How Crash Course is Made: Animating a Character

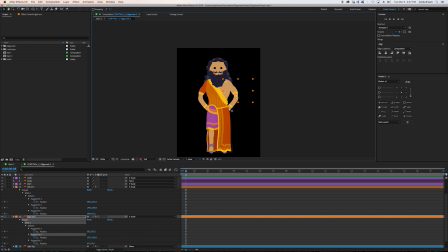252s
So after he lands, he's going to go into this pose, and after he's done waving, he'll go back to this pose.
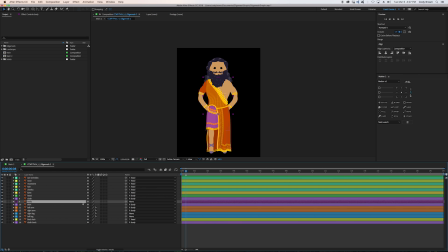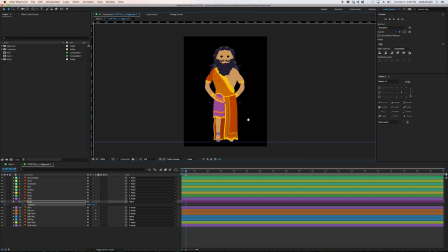264s
I'm also going to put a guide below his feet, so we know where the ground is. On the body, I'll set a position keyframe for when he lands. A few frames later, he's going to go down to absorb the impact from the fall.
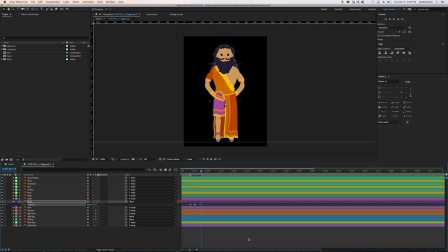277s
He's going to shoot up past his neutral position and then a little too far back down before he settles. I'm going to do almost the same thing for the head.
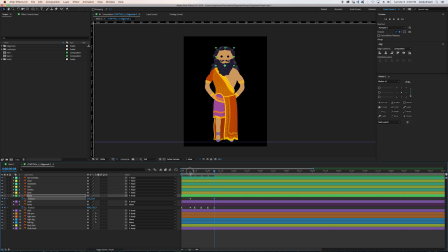298s
So we'll set 2 keyframes for the regular position. right after the impact is when it's pulled down. Then he's going to go too far back up, then a little too far back down before he stops.
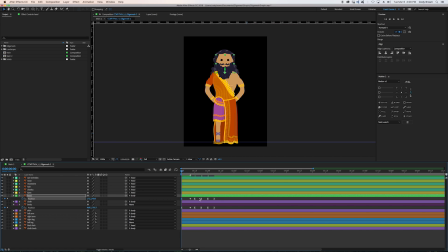You may have noticed all my keyframes so far are easy ease keyframes, which means we're easing into and out of all our positions.
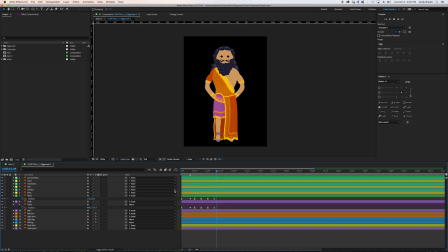329s
But I've changed the hit frame to a regular keyframe, so when he hits the ground, it happens all of a sudden and with more impact.
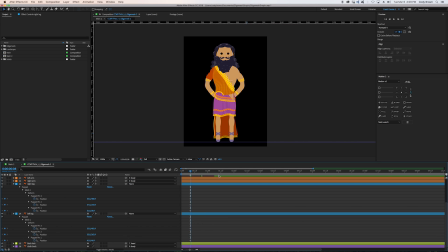337s
Moving on to the legs.
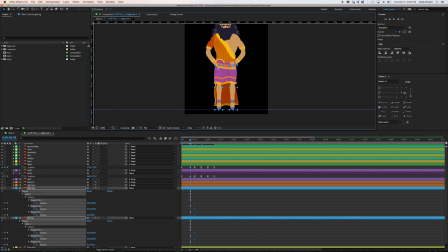348s
We'll copy over our neutral keyframes. Next, I'm going to lift his feet up in the air for when he's falling down. And then, right before he lands, we'll have him stretch out to reach the ground.
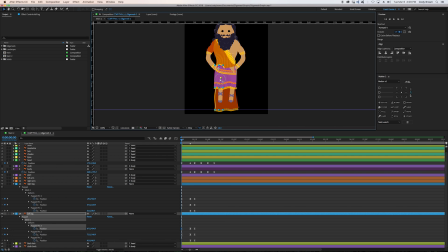I'm going to leave 1 foot just a little bit above our guide until the frame after he lands, just so both feet don't hit the ground at the same time.
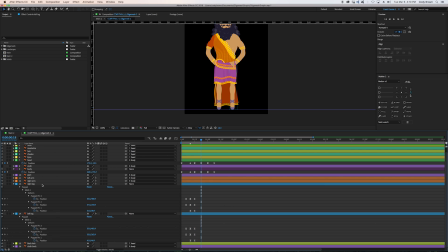387s
Once he hits the ground, we'll bend his legs to absorb the impact.
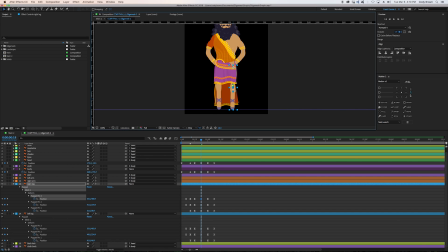399s
After that, we'll have his knees too high, so his legs are stretching out. And then a little too far down as he settles. Let's see how that looks. Okay. I think that'll do for the legs.
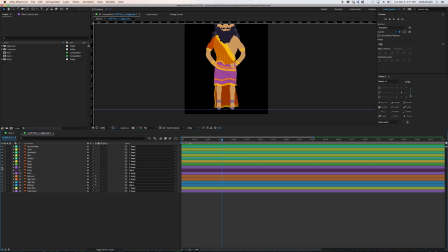419s
The next part we're going to do is the cloth.
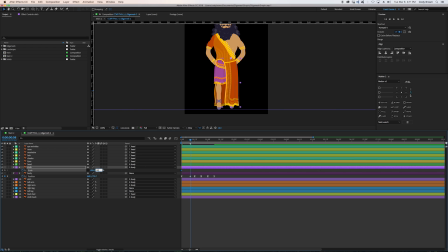435s
So we're going to set a keyframe for its regular size. It's going to be coming up as he gets closer to the ground. Then once he hits, it's going to be shooting down. Then coming too far back up, too far down.
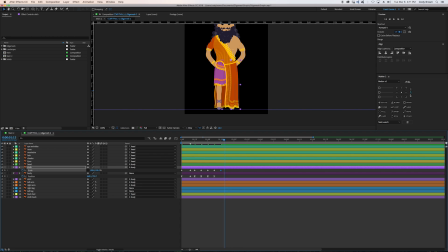448s
And actually, we're going to do this an extra time for the cloth and for the hair, so it has a little bit more wiggle or more subtle time than the rest of the layers.
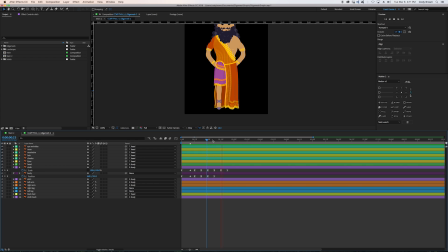464s
Right now, the skirt goes through the floor, but we'll be fixing that in the next step by adding an effect called Distort Mesh. I just copied those scale keyframes over to the back cloth, the back hair and the front hair.
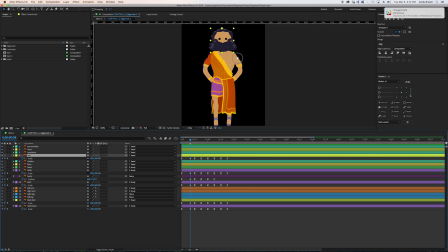482s
So it looks okay for the back cloth and the back hair, but it really breaks the front hair.
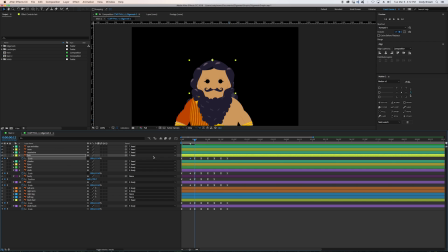489s
So we're really going to tone that down so we don't break anything and keep his beard looking like a beard. But we still want to keep our bounce.